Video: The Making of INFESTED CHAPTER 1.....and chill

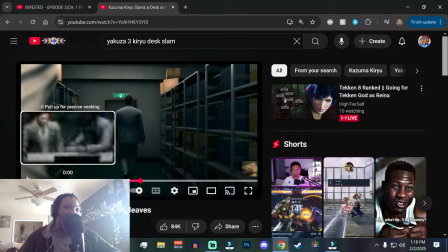[73:03]
I was like, I want to throw a sound effect in there, but I want to throw something in there from a Sega franchise and see if anybody notices.
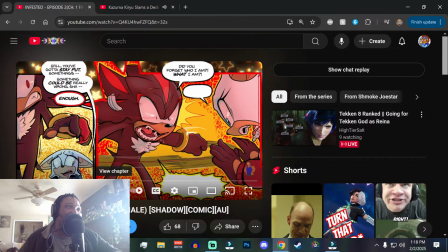[73:12]
It's literally the Kiryu desk slam. Literally the Kiryu desk slam.
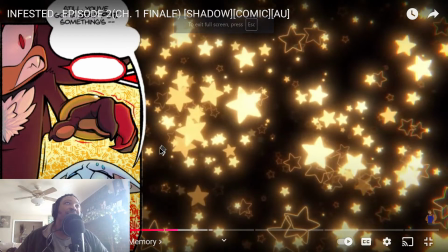[73:18] Still, you've got it stay put. Something could be really wrong, Shadow.
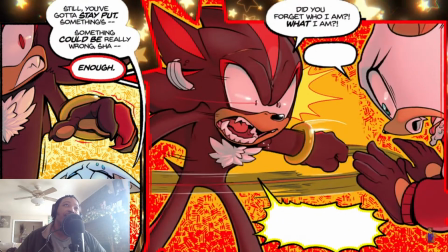[73:25] Enough! Did you forget who I am? What I am?
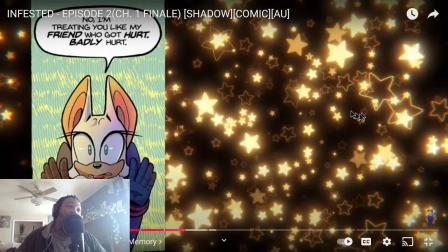[73:31] You're treating me like a child.
Yeah, for that, I read the line as Shadow and then read it again in the Black Doom voice because he's different now. He has a bug in him. He has a bug in his body, and it's different. I think there's a delay.
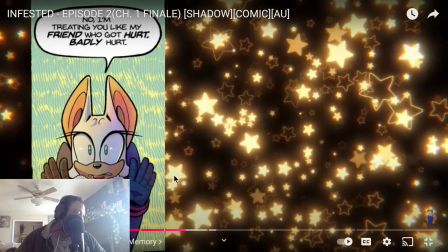[73:50]
Yeah, there might be, because I just saw that you said Yakuza. Maybe, might be a delay. I do be streaming on PC sometimes. I don't want to get stream sniped. But that is a little bit of a meme.
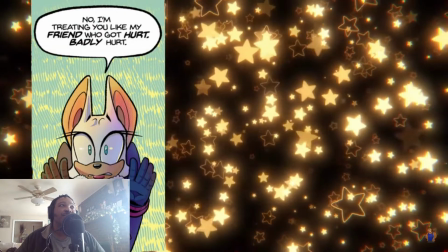[74:05] Who got hurt. Badly hurt. There was so much blood.
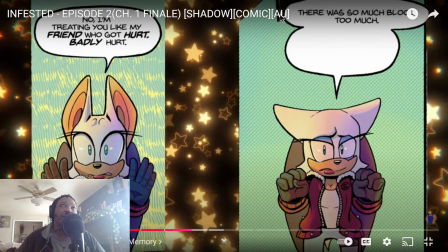[74:11] Too much.
Again, I would have cut this better because now I'm seeing like there's a little piece of white up there.
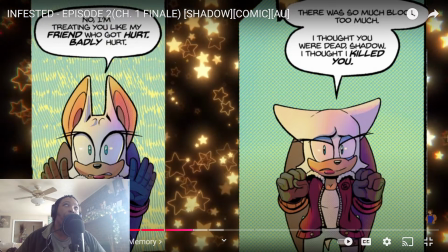[74:16] Gotta get that out of there. I thought you were dead, Shadow. I thought I killed you.
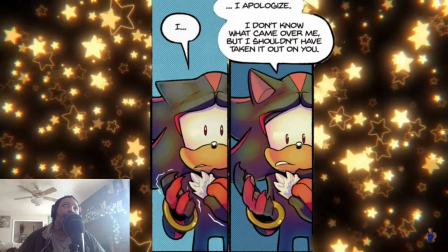[74:21] I apologize. I don't know what came over me, but I shouldn't have taken it out on you.
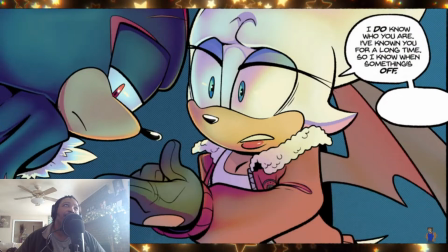[74:30] I do know who you are. I've known you for...
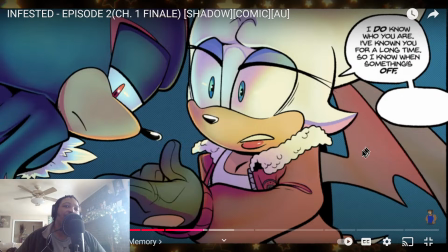[74:35]
That song is from Shadow the Hedgehog's Recollection of Ark, I believe it.
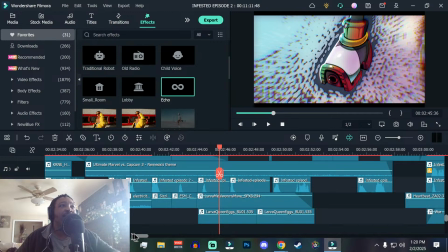[74:39]
Recollection of the Ark, I think it's called. Or Aboard the Ark, some shit.
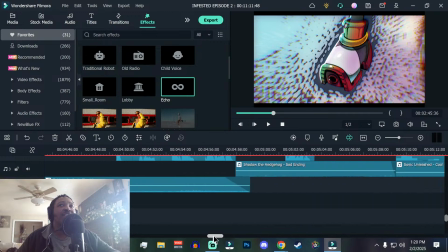[74:49]
Sadness, Be in the Mirror. Oh, that's sad ending, son of a bitch.
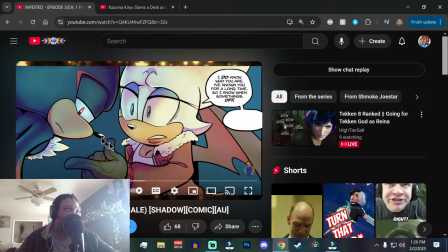[74:56]
They have similar opening notes. That's why I thought it was Recollection of the Ark.
So I know when something's off.
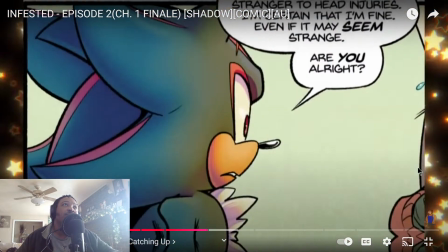[75:02] This can't be a normal head injury.
Well, I'm no Next one is from Sonic Unleashed.
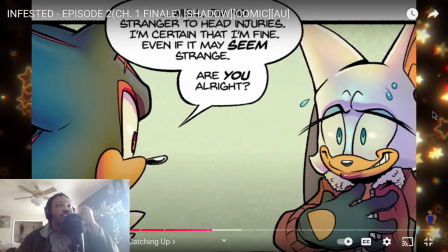[75:09]
Sonic Goat Leashed.
I'm fine.
Cool Edge. Night.
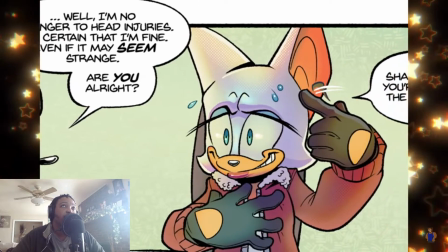[75:14] Are you alright? Peachy. Shad.
Again, shout out to Flighty and her expressions, bro.
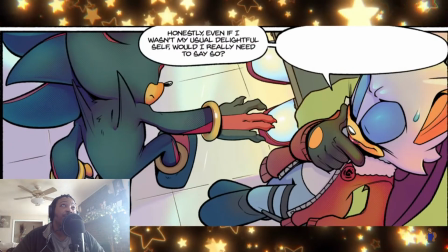[75:21]
Like, these shits are top fucking notch.
Even if I wasn't my usual delightful self, would I really need to say so?
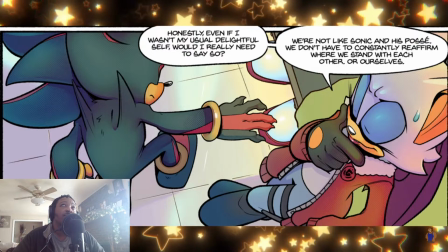[75:29] We're not like Sonic and his posse. We don't have to constantly reaffirm where we stand with each other or ourselves.
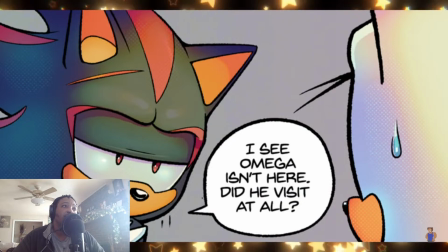[75:39] I see Omega isn't here. Did he visit at all? Well, he sure tried.
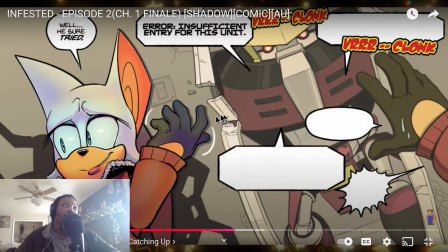The song here, first of all, Musa voices Omega in this and probably for the foreseeable future.
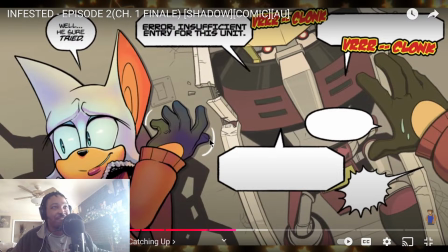[75:59]
But the song uses Armor-Clad Faith from Guilty Gear Strive. It's the theme of Potemkin, who is also a big-ass nigga with an Omega-esque build. And I just thought it would fit. I thought it would fit for humor purposes in this.
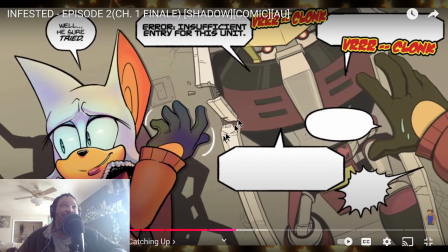[76:18]
But like you hear the wood splintering sound effects, the servos moving with Omega. Those are all sound effects that I added.
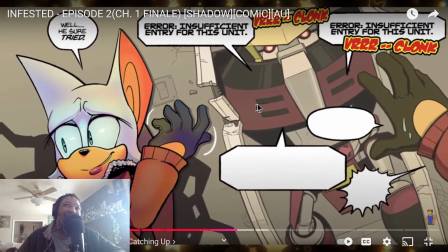[76:31]
It just every scene with Omega is funny as shit.
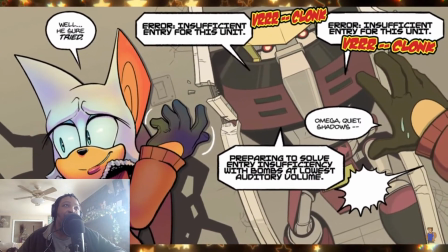[76:36] Quiet, Shadows. Preparing to solve entry insufficiency with bombs. No!
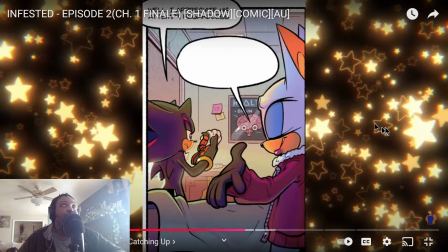[76:43] Well, I appreciate his attempt regardless. I'm sure Tower's not gonna appreciate what he did to the doorway.
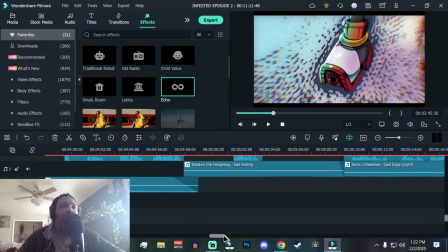[76:51]
So I didn't have to loop it myself. But like while I was looking for the extended version, I found the orchestral fucking version. Who the fuck made it? Malcolm Robinson. Holy shit. That shit is fucking good.
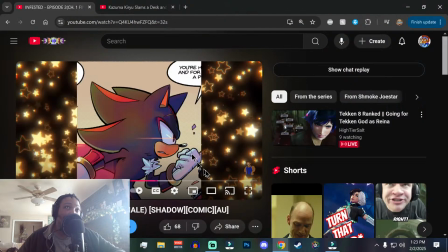[77:05]
That shit was so good, I downloaded it. I had to have that, bro. Like, that shit is phenomenal.
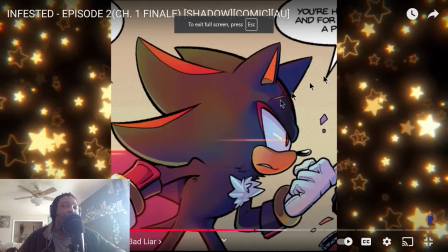[77:11]
It's such a good remix.